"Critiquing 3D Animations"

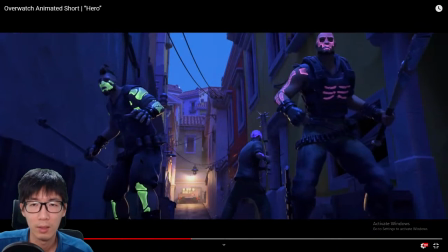[37:24] Who's there?
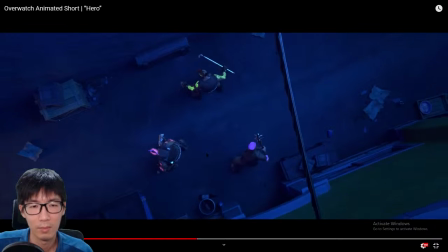[37:29] Enough games, perro! Come out and fight!
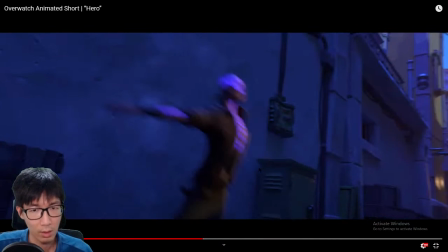[37:36]
I'm sure that is done with how
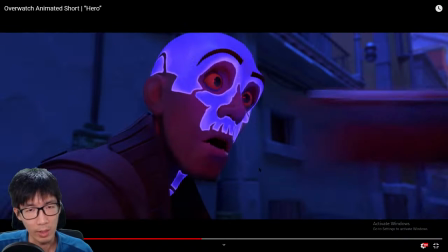[37:45]
do I say, a very quick accelerated kind of animation where he first gets punched. Okay, so suppose his head is here now. I'm supposing his head is gonna be here in the next frame.
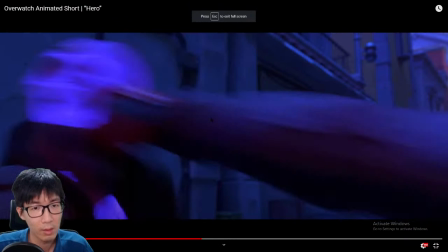[38:05]
Let's see. Oh, wow.
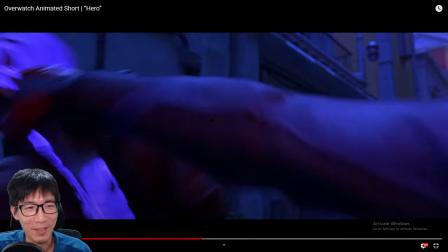[38:11]
Damn.
I'm good.
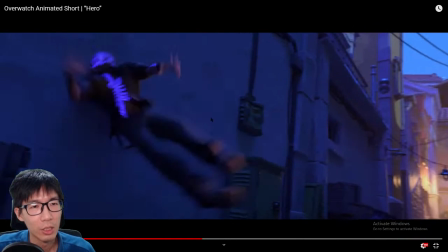Overlapping action. His body is stopped by the wall already, but his arms and limbs are still carrying the force. That's why they're still going backwards.
Doom.
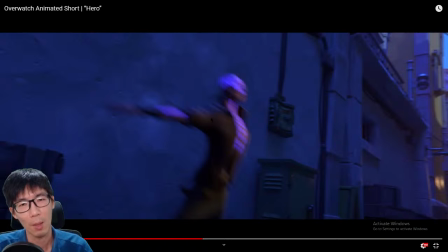[38:35] I'm free.
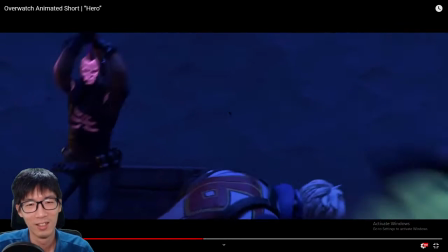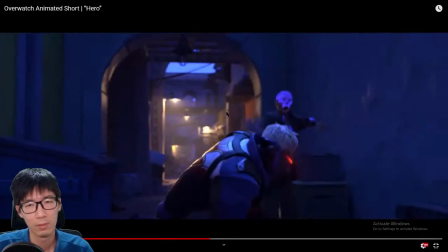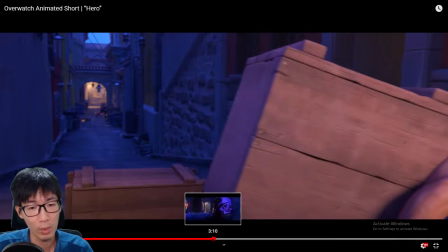[38:50]
Nice posing, nice line of action.
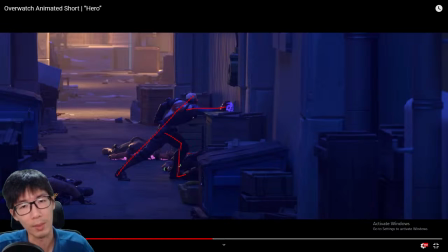[38:56]
Wow, this is such a strong posing, man. So it definitely shows a lot of force was applied. And if you were to go back to the previous scene, I'm very sure that there will be some exaggeration involved.
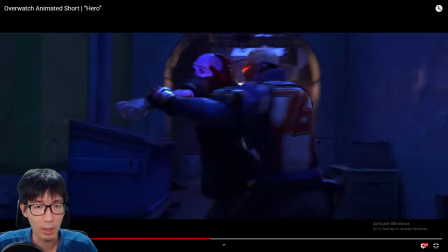[39:19]
Yep, it's this guy.
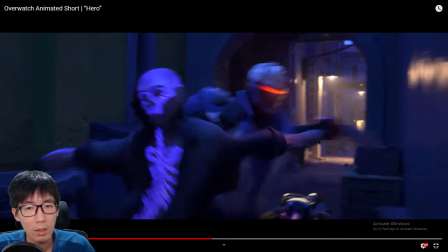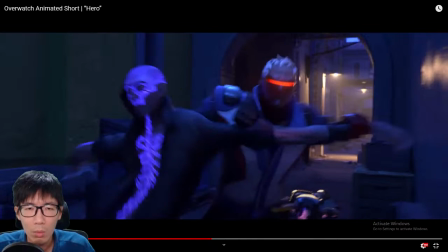[39:28]
Wait, what?
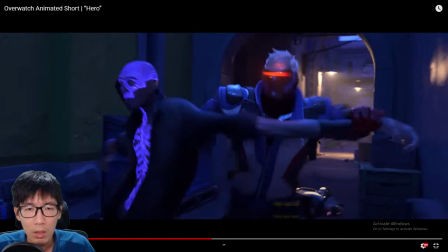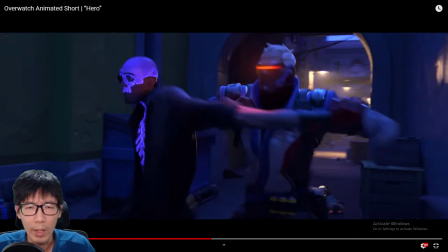[39:37]
Wait, what?
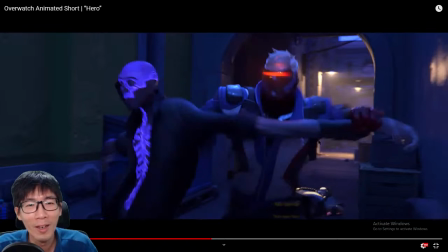[39:43]
Oh.
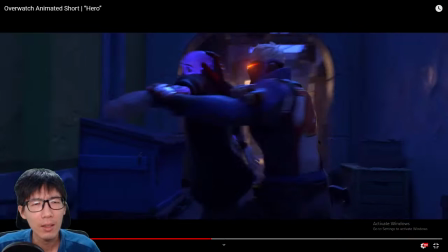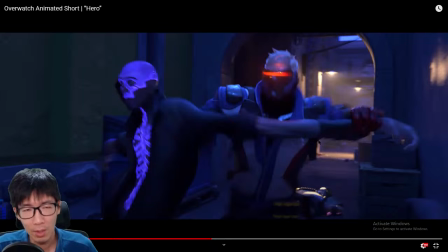[39:52]
Wow. Okay. This is serious stuff. Blizzard. Wow.
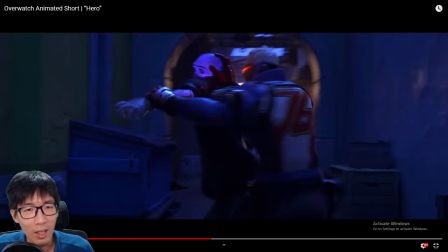[39:58]
Okay. I can't really draw, like, I can't preserve drawings. The shoulder is here, right? or should I say the shoulder is somewhere here.
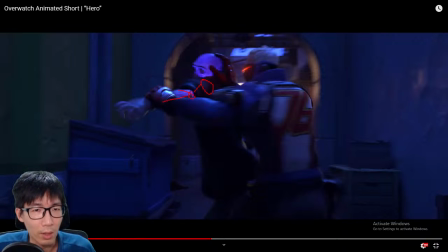[40:13]
This is the forearm, the elbow, and then no, that's the arm, elbow, then the forearm, and then the wrist is here.
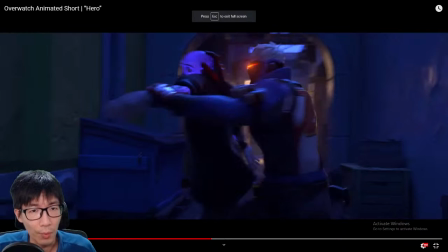[40:23]
Next few frames.
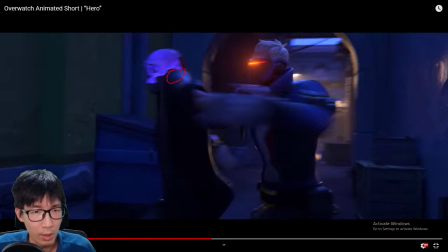[40:28]
Okay, so now you see the elbow, the shoulder is here. You expect the arm to be here, elbow, and then forearm. Can't see the wrist. No, I'm not going to keep track of the wrist. Can't really see in this shot.
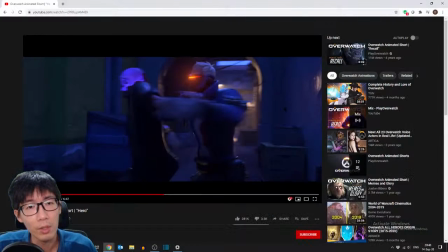[40:42]
It's still pretty fine, right?
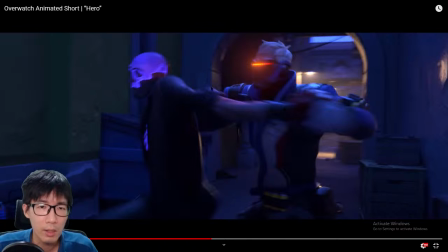[40:44]
But notice here, his shoulder is like torn off from the shoulder. This is where the shoulder should be, but this is actually where his shoulders have become.
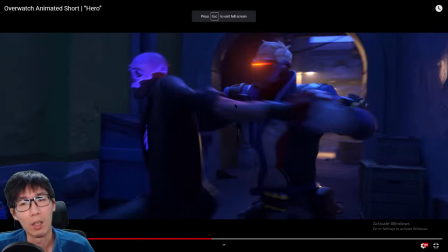[40:59]
This is a lot of stretch. Is the first principle of 3D animation: stretch and squash. This is stretching, so to do the twisting movement that Soldier 76 is doing to this thug right now.
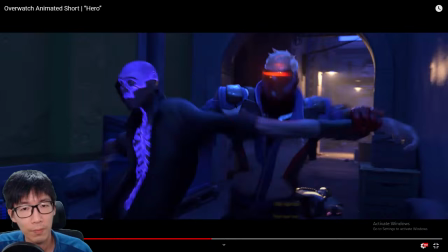[41:17]
And like, this is just incredible, man. Wrist, elbow, a torn shoulder, the proper shoulder.
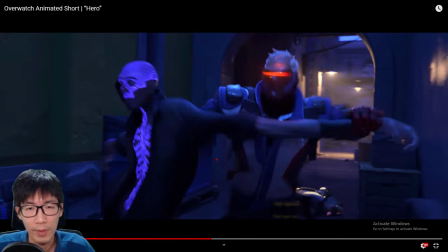[41:32]
All of a sudden he has 4 joints.
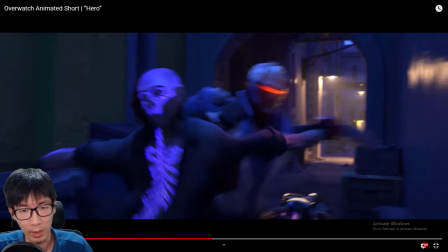[41:38]
And over here, obviously you can tell something is very wrong with his character. Like, original shoulder is here. Somehow then his chest is here.
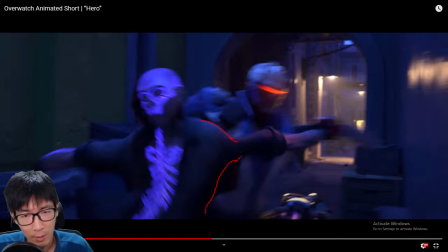[41:52]
And all of a sudden there's something that breaks down, that is very thin, and then it rounds out again. Some of you may think this is the elbow, but the elbow is actually here. And then the wrist is being grabbed by Soldier 76.
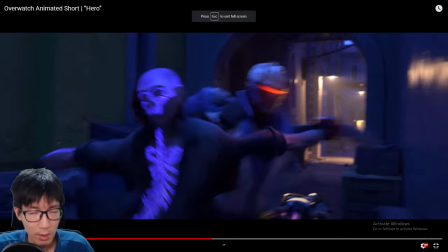[42:11]
So there is some serious breaking of joints that is required to do very strong
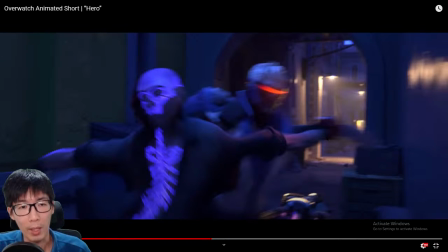[42:24]
motion. I mean, you just compare his right and his left, you can tell the difference.
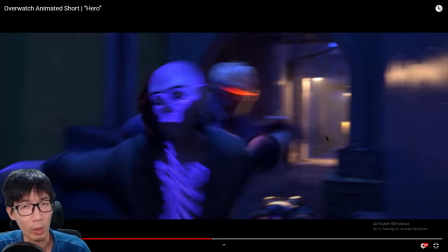[42:32]
That his left shoulder is obviously broken, not physically but
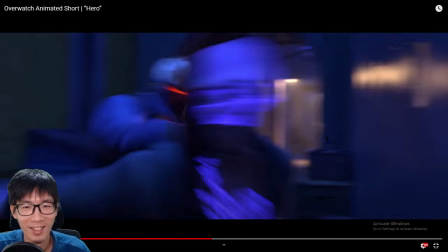[42:40]
animationally. Boom.
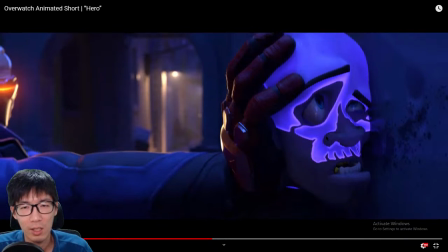[42:48]
Smash his head.
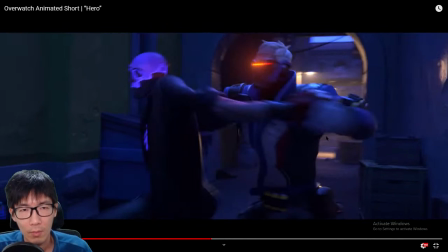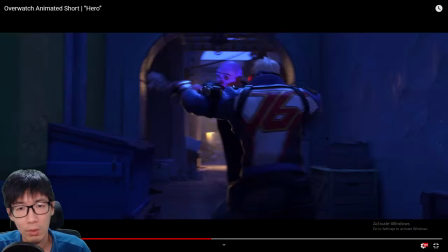[42:57]
Very good acceleration as well. So when Soldier is starting to push his head,
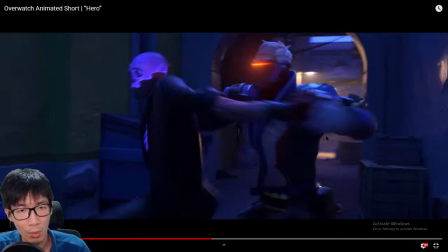[43:02]
the motion is not too big, but after around this point,
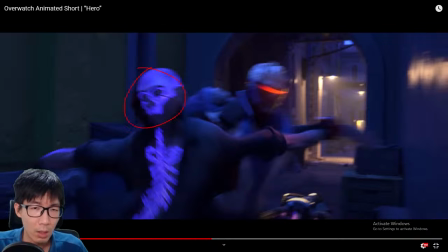[43:09]
his head moves from here to maybe somewhere here, and then all of a sudden here,
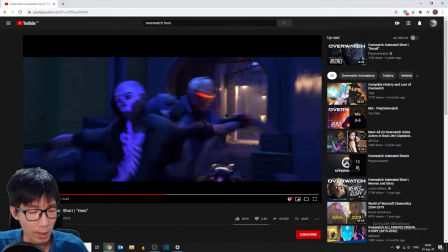[43:17]
and then smash the wall. So in the circles that I drew, you see that the gap is increasing further and further.
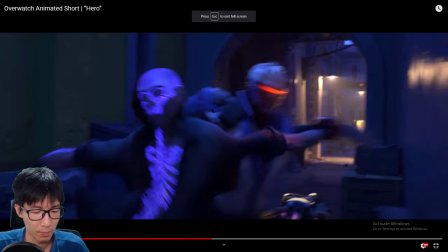Okay, so this is already quite a large gap, but still rather small.
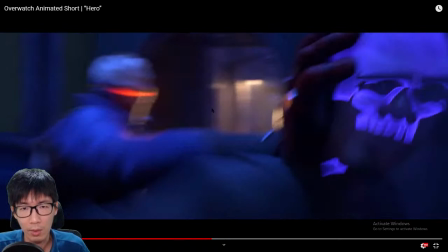[43:36]
But this one is big. This one is even bigger. And then he stops.
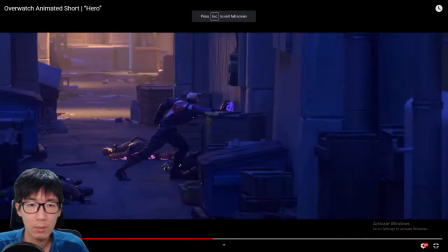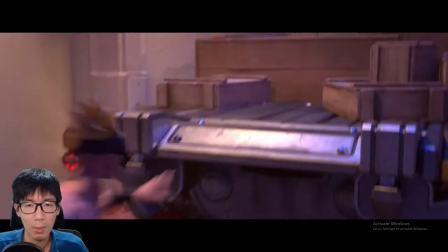[43:50]
Posing.
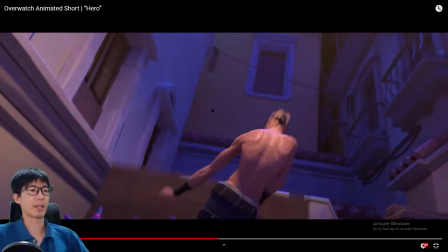[43:51]
And I like it that the box just slides off his body that's leaning backwards.
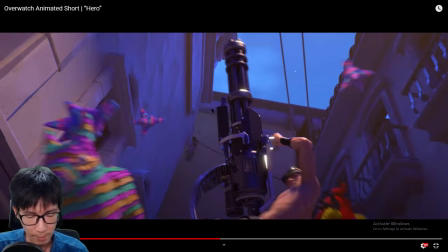[43:59]
And over here, good showing of weight of the minigun.
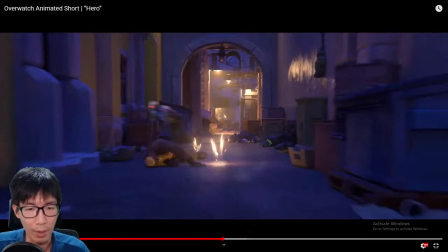[44:07]
This whole interaction with him drawing out the minigun,
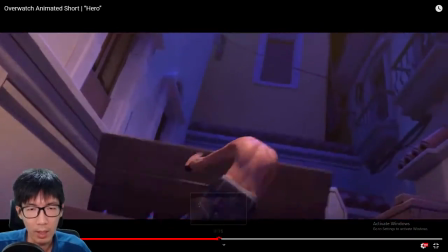[44:13]
just feel the weight of this gun. How is it shown?
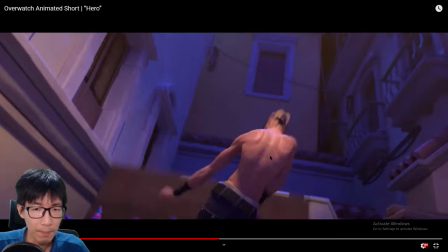[44:20]
From the very exaggerated posing from him, he is stretching his body upwards
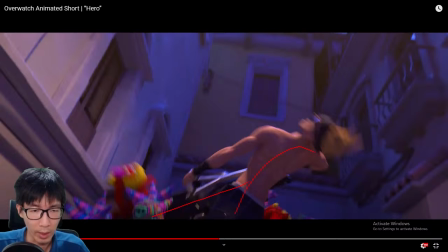[44:28]
like this already, but the gun is still pointing downwards. Heaviness. And then as he continues on,
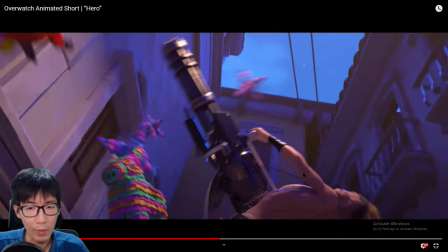[44:39]
he is still leaning backwards, the gun is finally moving up, and he is bending forward already.
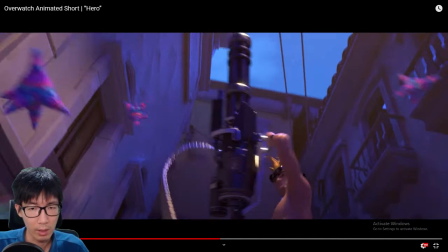[44:50]
Once he's ready, I don't know where that shades came from, you know, like how they drop, but it dropped nicely on him.
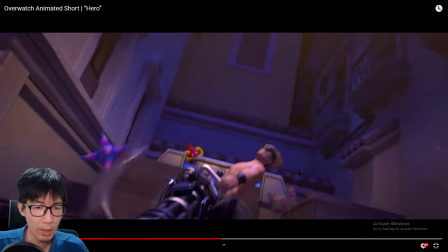[45:00]
As he's ready to fight,
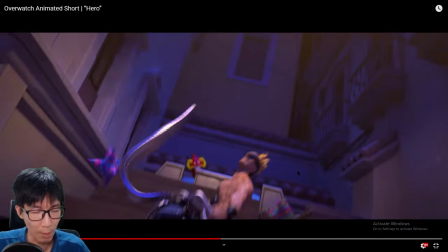[45:04]
the gun comes down into position, but because it's so heavy, it drops all the way down further than he is wanting it to go,
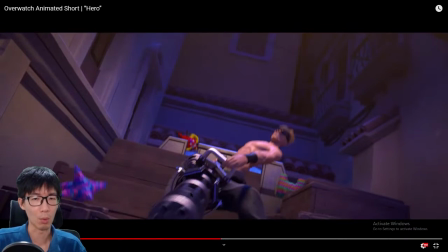[45:12]
and then he has to lean back again to pull the gun up, and then starts firing.
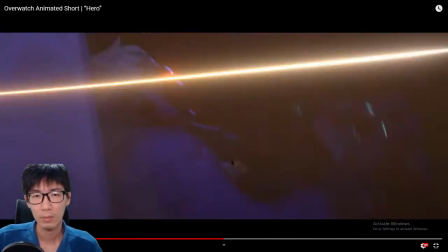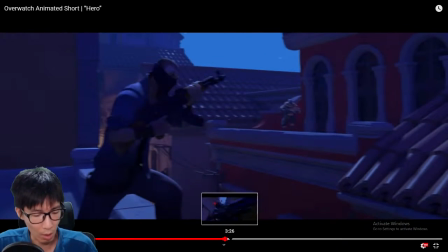[45:24]
This one I like because in the midst of stillness where Soldier 76 is hiding behind cover,
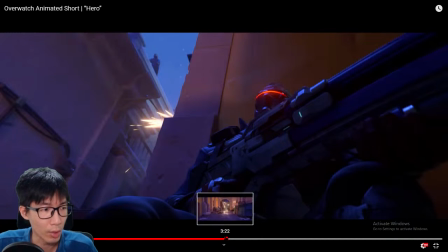[45:32]
he is still moving, you know, reacting to shots, and he actually cocks his gun somehow.